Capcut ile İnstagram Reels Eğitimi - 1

Herkese selamlar. Bugün CapCut ile basit bir Instagram Reels nasıl yapılıyor onu öğreneceğiz.
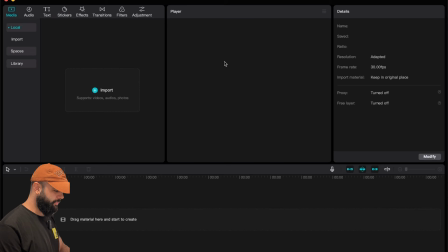0:05 Hadi birlikte yapalım. Öncelikle CapCut uygulamamızı açıp New Project diyoruz. Yeni bir proje oluşturma. Daha sonrasında çektiğimiz klipleri içerisine atıp aşağıdaki timeline'a sürükleyip bırakıyoruz.
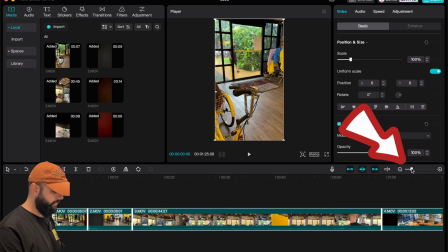0:18 Burada da elimizle aslında genişlettiğimiz zaman timeline'ı genişletip küçültüyoruz ya da yukarıdaki kısımda gördüğünüz gibi bu kısmı da kullanabiliriz.
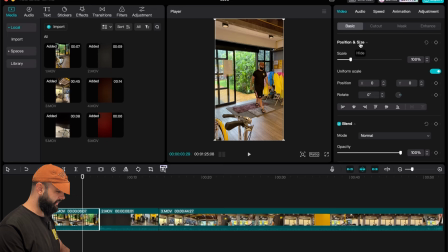0:27 Daha sonrasında videonun üzerine tıklıyoruz. Hangi video üzerine çalışacaksak sağ tarafta yukarıda ayarları var.
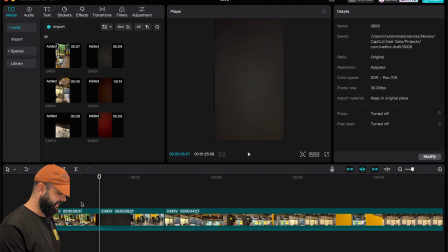0:33 Geldik. Boşluk tuşuna bastığımızda çalışıyor uygulamamız. Tam bu geçiş aşamasına geldik.
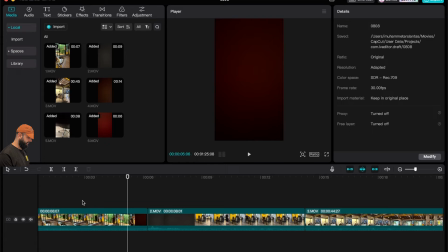0:41 Şimdi bunların başını sonunu keseceğiz. Şu an geldik. Karanlık kısma geldi. Bunu yukarıdaki kısımdaki kes butonuna basıyoruz ve kesiyoruz.
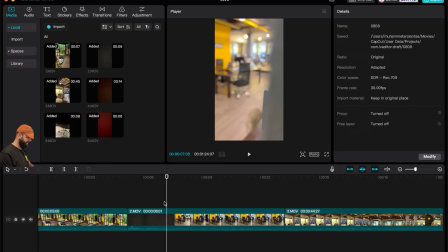0:51 Daha sonrasında sil butonuyla da siliyoruz. Bunu defalarca kez yapacağız.
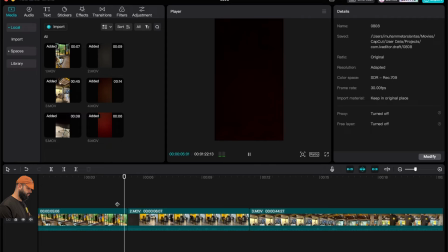0:58 Burada da baştaki kısım çok uzun olmasın diye kesiyoruz. Daha sonrasında siliyoruz.
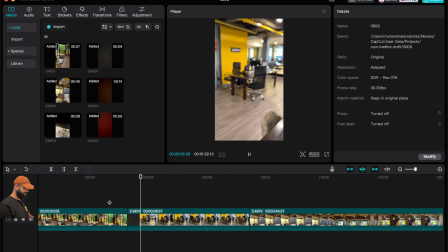1:05 Evet, şu an daha güzel bir görünüm aldı. Devamında da bunu uygulayabiliriz.
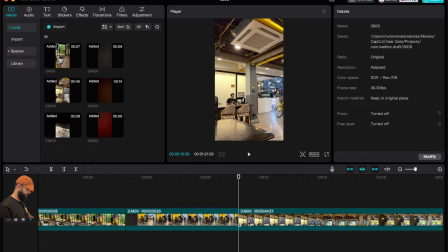1:17 Buradaki kısımda gördüğünüzde görüntüyü kapat ya da buradaki kliplerin komple bu satırdaki bulunanların hepsini sesini kapatabiliriz.
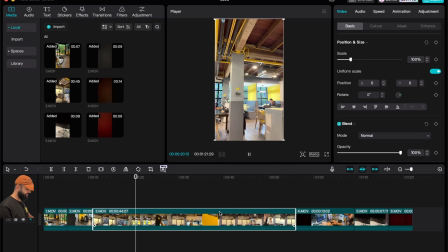1:27 Arkadan seslendirme yapacaksanız, müzik koyacaksanız sesi kesmek çok önemli. Şimdi burada sandalyeyi döndürürken burada efekt vereceğiz. Devamına gerek yok. O kısmı kestik.
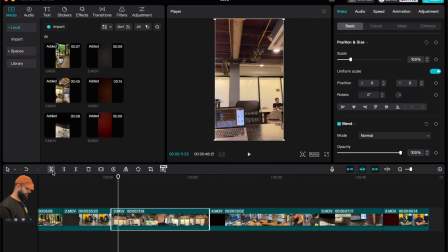1:38 Klibimiz daha kısa bir hal almaya başladı. Tam dönerken aksiyona başlamış olması gerekiyor.
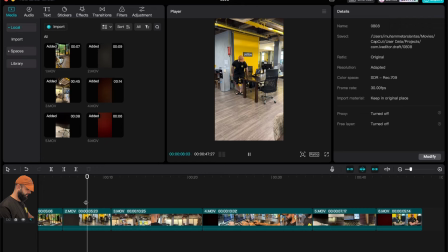1:46 Bu yüzden başını keselim. Baktık, oturduk. Hemen aksiyon almaya başladı. Dönüyor. Baştan aldık. Tekrar dönüyor.
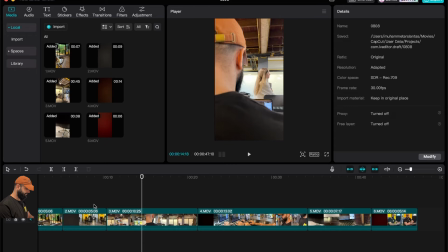1:56 Şu kısmı da biraz kestiğimizde aslında daha hızlı bir geçiş sağlayacak.
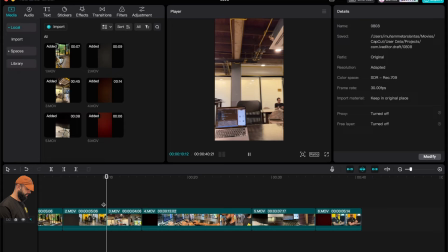2:03 Oturduktan sonraki kısımların hepsini kesebiliriz. Klibimiz çok daha hızlı olmaya başladı.
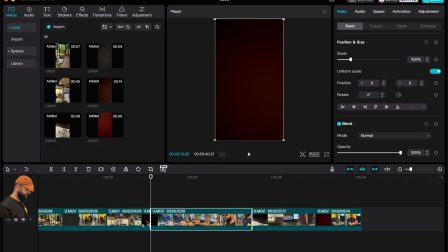2:08 Burada da tekrardan uzun olmasın diye siyah sahnemizi sadece başlangıçta gösteriyoruz.
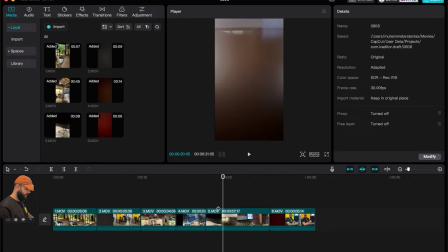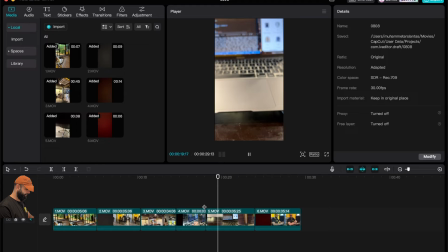2:22 Hızlı hızlı böyle birkaç bir şey yapacağız. Birlikte yapalım. Başının sonunu kesiyoruz.
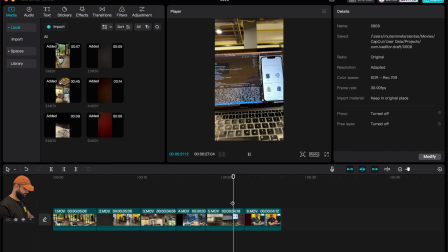2:34 Buranın da siyah noktasını biraz azaltırsak. Tamam. Daha güzel oldu.
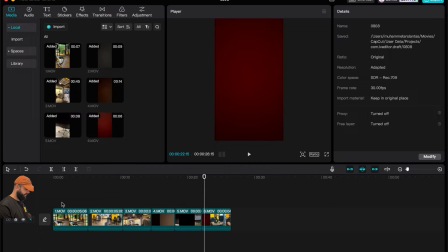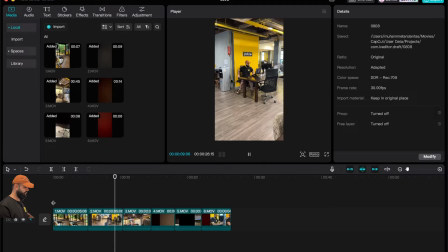2:46 Şimdi tekrardan klibimize geliyoruz. Baştan bir izliyoruz. Evet, geldik, oturduk.
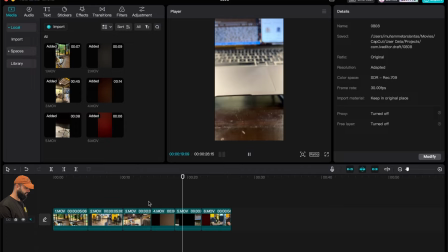2:51 Sandalyeyi döndürüyoruz. Güzel bir şekilde arka sahneye geçiyoruz. Ve yukarıdan aşağı kaydırma.
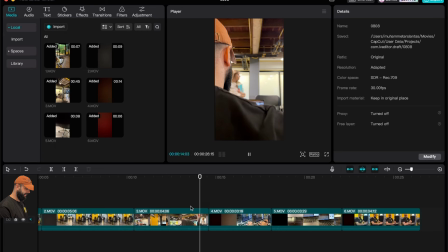2:58 Burada düzelteceğimiz birkaç konu daha var. Sandalyeye oturduktan sonraki sahneye geçiş aşamamız var bizim.
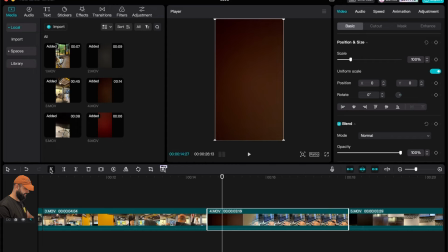3:04 Burayı da bir tekrar kısaltalım.
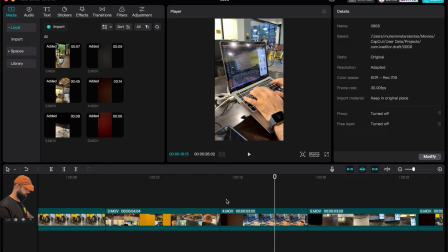3:09 Evet, geçiş yaptık.
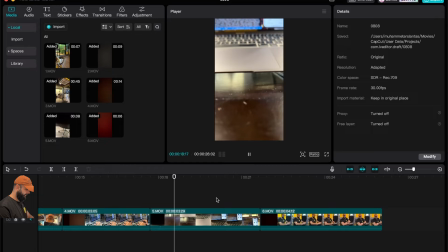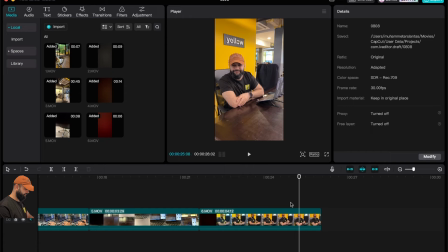3:17 Devam ettik. Yukarıya kaydırdık. Ve klibimiz bitiyor. Sonunu böyle sürükleyip bırakarak da kısaltabilirsiniz. Kesme olaylarını başta sonda yapacaksanız böyle olabilir. Şimdi en baştaki klibe geldik.
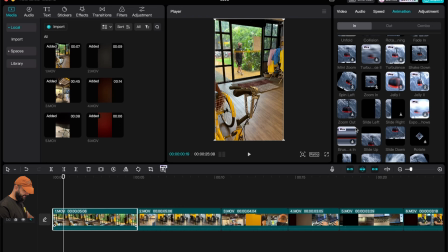3:30 Yukarıda animasyonu tıkladık. In, out ve combo diyor. In giriş oluyor, out çıkış oluyor. Bu aşağıdakilerin üzerine gelerek aslında nasıl efekt vereceklerini görebilirsiniz. Hatta üzerine basıp aşağıdaki efekt süresine bakabilirsiniz. Bakın ben bunu seçiyorum genellikle. Ve bir sahneyi seçtiğimizde ekranımıza daha güzel bir giriş yapıyoruz.
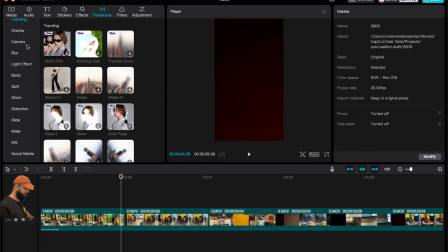3:51 İkinci sahnemize geldik. Bir ve ikinci sahne arasında bir transition, geçiş efekti yapabiliriz.
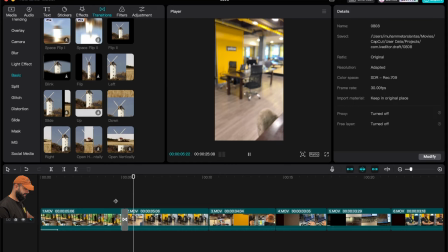3:58 Ben burada basic diye yukarıdan aşağıya da sağdan sola geçiş yapıyorum. Bakın. Bu şekilde yaptığımızda klibimiz yukarıdan aşağı iniyor. Şu şekilde. Ancak burada kullanmaya gerek yok.
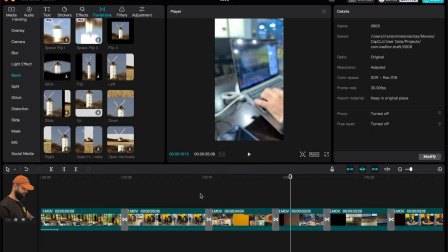4:08 Üzerine basıp apply all dediğinizde bütün kesim noktalarına bunu uyguluyor otomatik olarak.
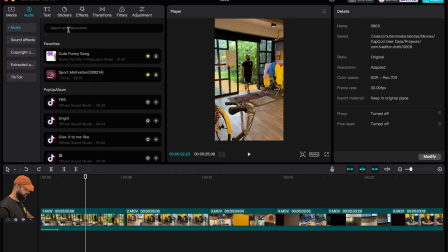4:16 Şu an bizim geçiş aşamalarımız efekte ihtiyaç yok. Buradan ses kısmına gelip müzikler kısmında bu müzikleri açabiliyoruz.
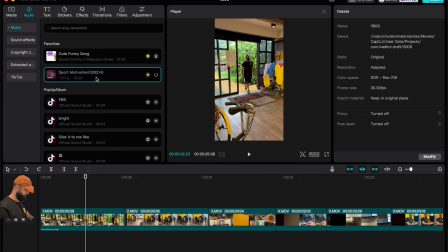Background yazıyoruz çünkü arka plan sesi olacak.
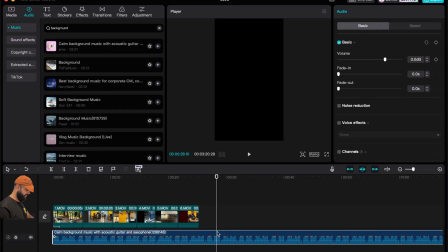5:06 şu daha uygun. Bunu alıyoruz. Sürükleyip direkt alta bırakıyoruz. Ses klipleri videonun altına gelir. Buraya tekrardan basıyoruz, siliyoruz ve ucunu tam sonuna denk gelecek şekilde sürüklüyoruz. Sürüklediğimizde kendisi tutunuyor zaten otomatik olarak. Şuradaki küçük yeri görüyor musunuz? Orayı çektiğimizde müziğin bu şekilde bitmesini sağlıyor. Yani düşerek. Bunun aynısını girişe de yapabiliriz. Ses yükselerek çıkıyor.
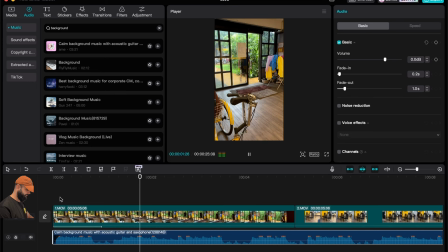5:36 Bir anda pat diye müziğe girmiyoruz.
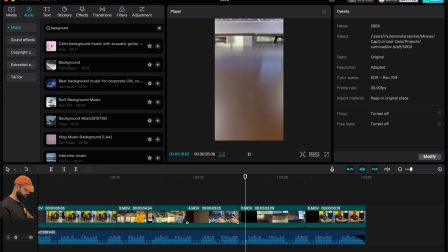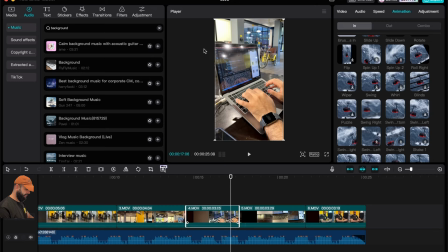5:46 Evet, bu klibimizi seçtik. Yukarıda bir de çıkış efekti verelim.
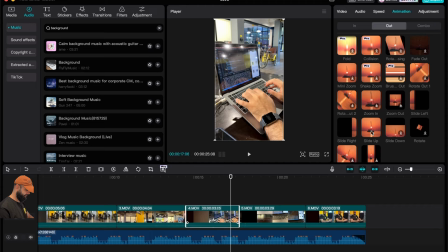5:51 Çünkü ikisinin geçişi tam uyumlu değil.
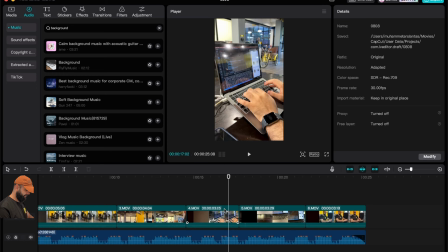5:57 Geçerken bakın yukarıya doğru yaptık. Geçiyoruz, hemen bir yukarıya geçiyor.
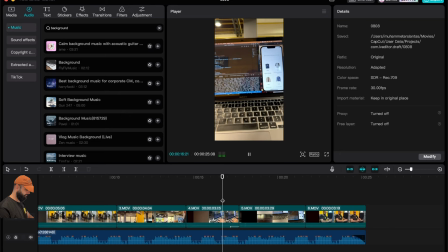6:09 Bakın geçiş efektimiz çok güzel oldu.
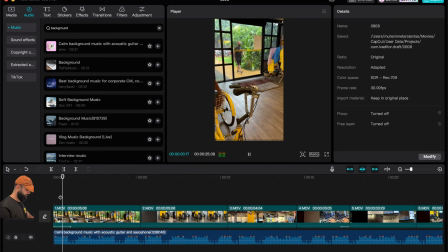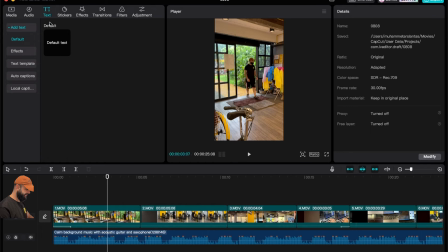Şimdi geldik, buraya bir yazı yazalım. Text kısmına basıyoruz. Buradaki normal text ya da efektli textlerden katabiliyoruz.
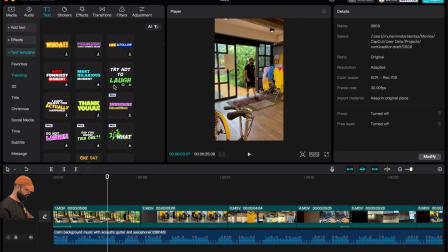6:36 Hazır template'ler kullanmak daha mantıklı. Bunu tavsiye ederim size. Gördüğünüz gibi üzerine geldiğinizde nasıl bir animasyon olacağını görebiliyorsunuz. Bu yüzden bir yazı yazmamız gerekiyor. Şu biraz daha uygun gibi duruyor.
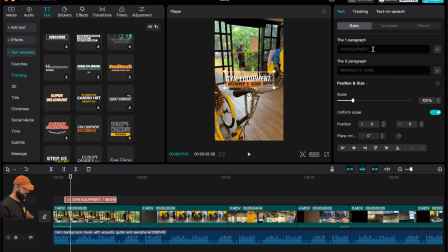6:54 Bakın çalıştırdığımızda böyle bir şey var. İçeriğini üzerine tıklayıp sağ taraftaki kısma gelerek içerideki yazıyı değiştirebiliyoruz. Ben freelance yazılımcı olarak bir günümü yazmak istiyorum. Buradaki scale kısmında büyütüp küçültebiliriz.
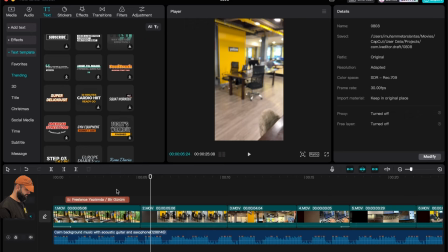7:18 Biraz uzatırsak tam bitiş aşaması klibimizin bitişine denk gelsin. Bakın tam elimin geldiği noktaya uzatırsam elim aslında yazıyı siliyormuş gibi olacak.
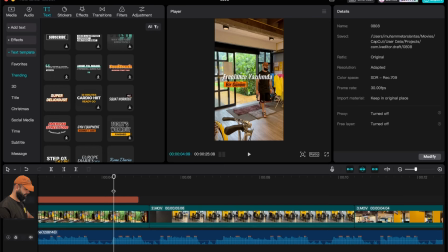7:37 Bu kısımda yazıyı tekrar ayarlıyorum. Evet, istediğimiz efekti aldık.
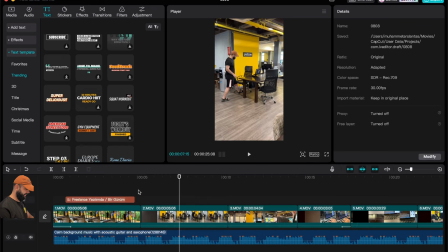Şimdi bu kısma geldik. Bir sticker seçelim. Burada bir sürü efekti katabilirsiniz.
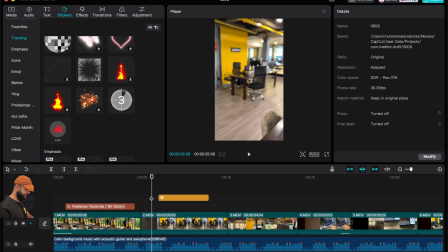8:02 Bakın ben bu efekti kullanmak istiyorum buraya. Sürükleyip bırakarak buraya yerleştirebilirsiniz. Bunu büyütüp küçültebilirsiniz kenarlarından tutarak.